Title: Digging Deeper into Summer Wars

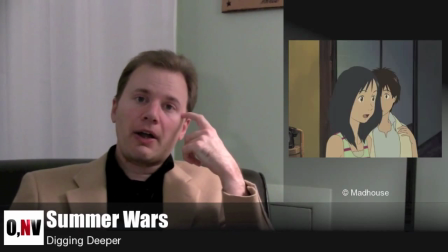(4:11)
And then there's the scene of Kenji being woken up by the dog and the fact that he's He's asleep.
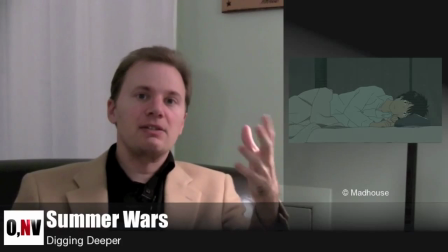(4:18)
He starts waking up, and then his eyes snap open as he realizes This isn't just a dog barking in the distance.
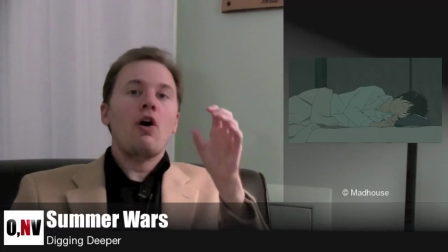(4:23)
This is a family member who is saying something's wrong. Something's wrong. Someone need to do something.
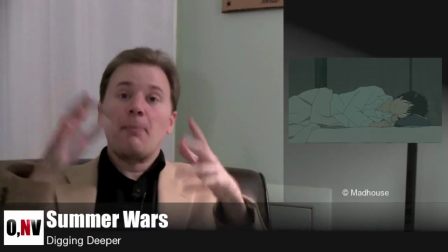(4:28)
Something's wrong. Something's wrong. And he reacts. He gets up and he, you know, the dog runs off and he goes off to find out what's going on.
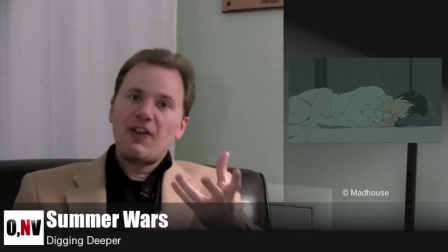(4:36)
And that's how Kenji is being brought into this family of realizing that even the dog is someone to pay attention to.
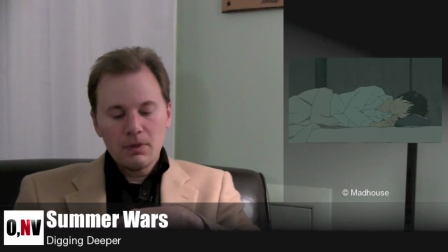(4:44)
When that dog's upset, people pay attention. Which, of course, leads to the scene of Granny's death.
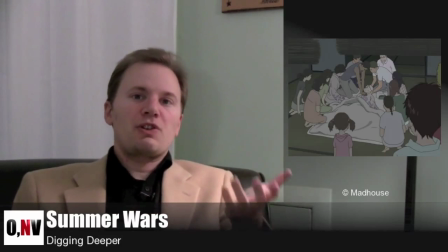(4:50)
And I've shown Summer Wars to four people now. And I've watched them during this scene, and nobody expects Granny to die in this scene. They all come into it pretty light. And then Granny passes away.
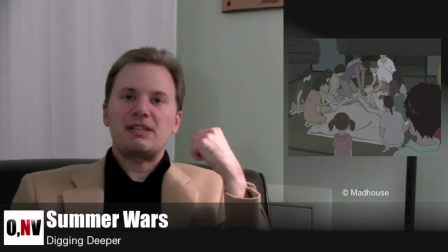(5:09)
And what's also amazing about the sequence is that it's not played dramatically.
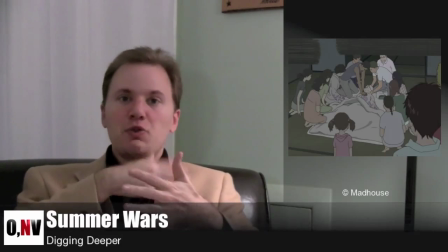(5:15)
It's very matter of fact, there's no swell of dramatic music,
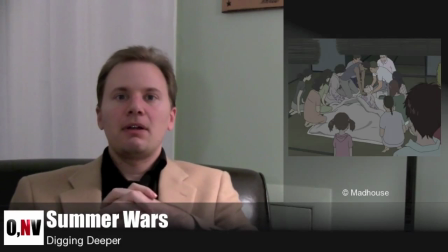(5:19)
things just sort of peter out as folks give up, and you realize it's over, she's dead. Which leads to, by my vote, the most impressive shot in the film, which is that long slow pan across the family.
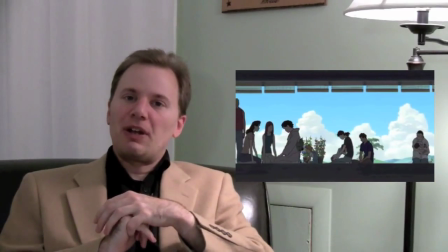(5:39)
And I was thinking about how Disney would have run that. And I'm not anti-Disney.
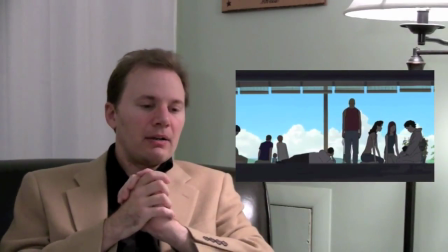(5:45)
I love Disney and they're an amazingly impressive company. But they're kind of exemplars for the Western way of doing things.
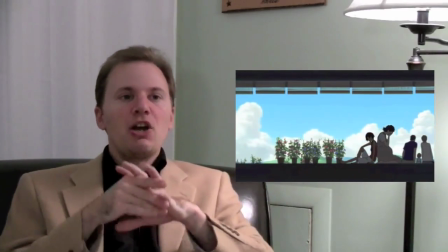(5:53)
And a Western animation perspective would be you show how characters are reacting to this through their movement.
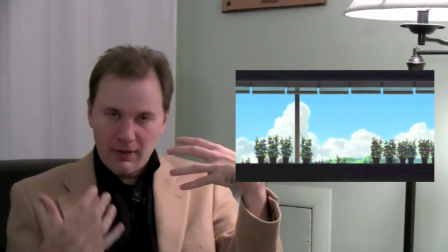(6:01)
By showing them, you know,
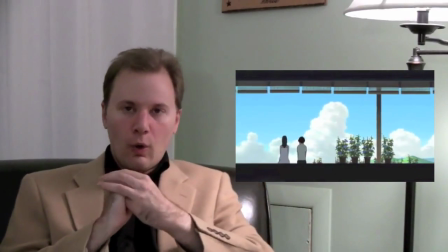(6:05)
sobbing gently or kicking a post or, you know, shifting uncomfortably or whatever.
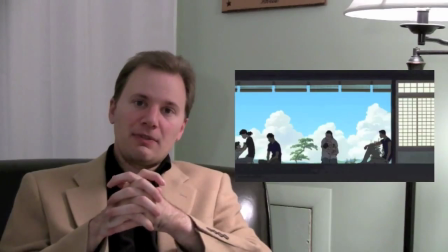(6:12)
However, this shot has very little movement, it's that one terrible shot of a little girl sort of pounding on her mother's chest and leaning forward.
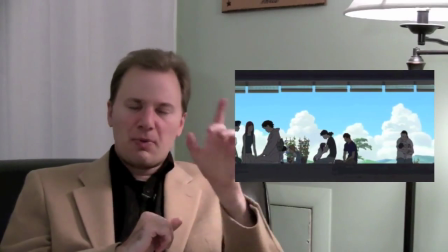(6:20)
But in general, and I think there's one other person moving, but in general it's just silhouettes.
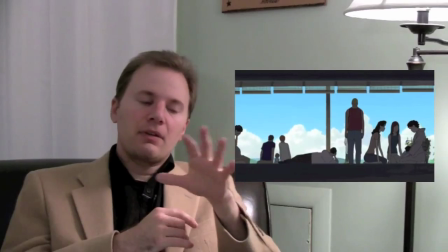(6:26)
And that static element not only reinforces the metaphor that nobody can do anything now,
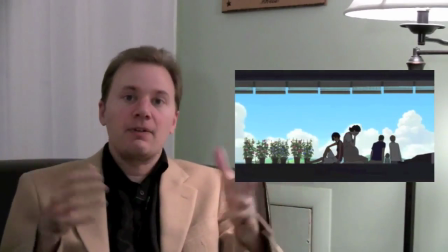(6:34)
that they have to be passive, they can't be active, nothing to do, so they are still.
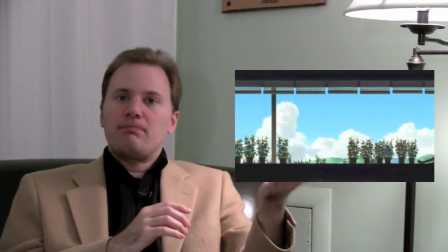(6:40)
It's kind of like an oil painting, for example, a great oil painting, where because it's still,
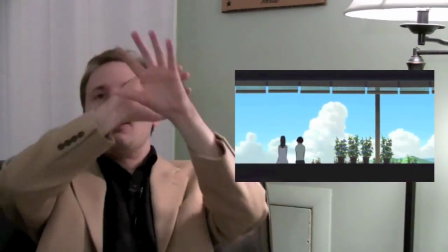(6:46)
you can really look at everything going on and you can really pay attention to all the different elements and how they relate and correlate and so forth.
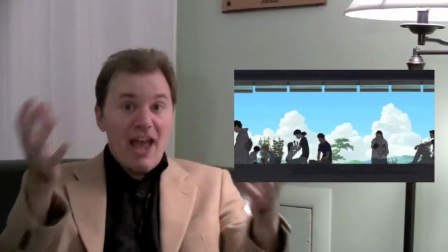(6:56)
Because that shot has so little movement, you get the full effect of it. And the fact that they're silhouettes, you know, they're basically just black outlines, lines,
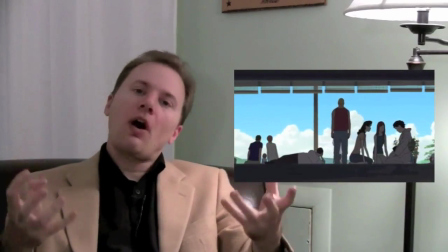(7:05)
which is further, it's across that image that this is not about individual families grieving,
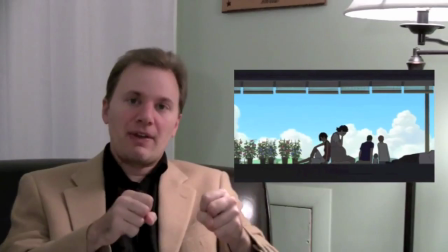(7:13)
this is about the family grieving.
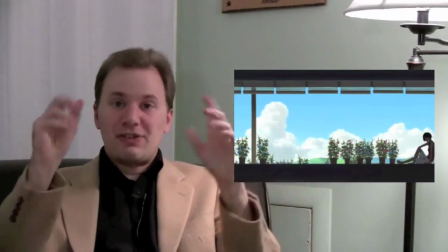(7:19)
It's a whole group and you're seeing them as a tableau,
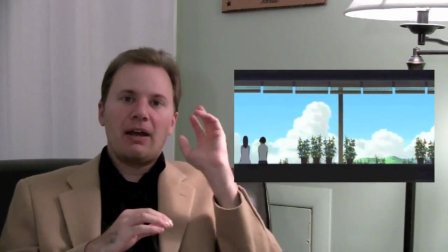(7:23)
which pans along to Kenji and and Natsuki sitting side by side, but very separate.
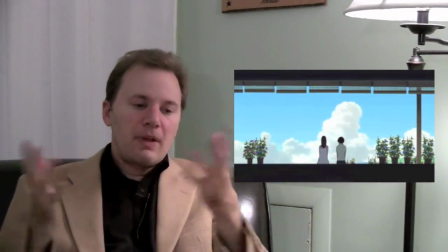(7:30)
There's that gap between them. And neither of them have any idea what to do.
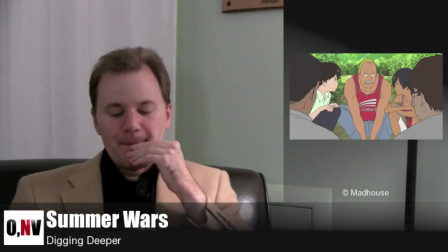(7:36)
And I'll go back to that in a second. And then, of course, the family starts to rally.
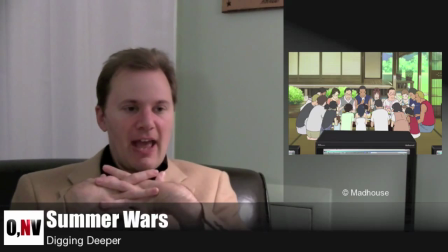(7:43)
Which then leads to my favorite line in the film, which is a funny line, but for me, it hits so many things.
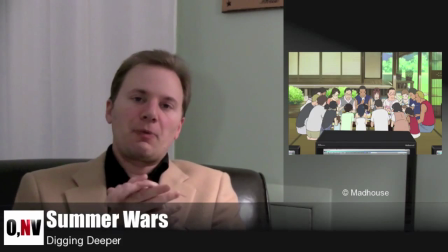(7:51)
Partly because it's been a pretty dramatic ride up to this point in the film for the past quite a few minutes. And then we get this sort of relief with that line, should we all really be eating right now?
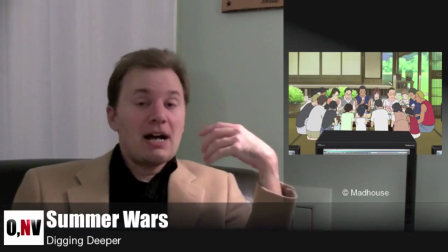(8:02)
Granny was pretty clear. And, you know, you laugh. Because not only is it a relief, it's true.
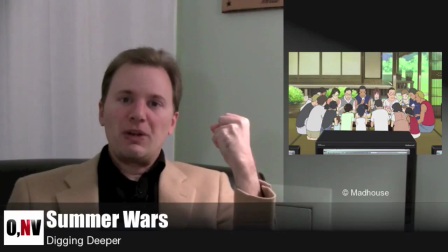(8:12)
That is what the family is doing, is no, no matter what's going on, we need to sit down and take this meal together.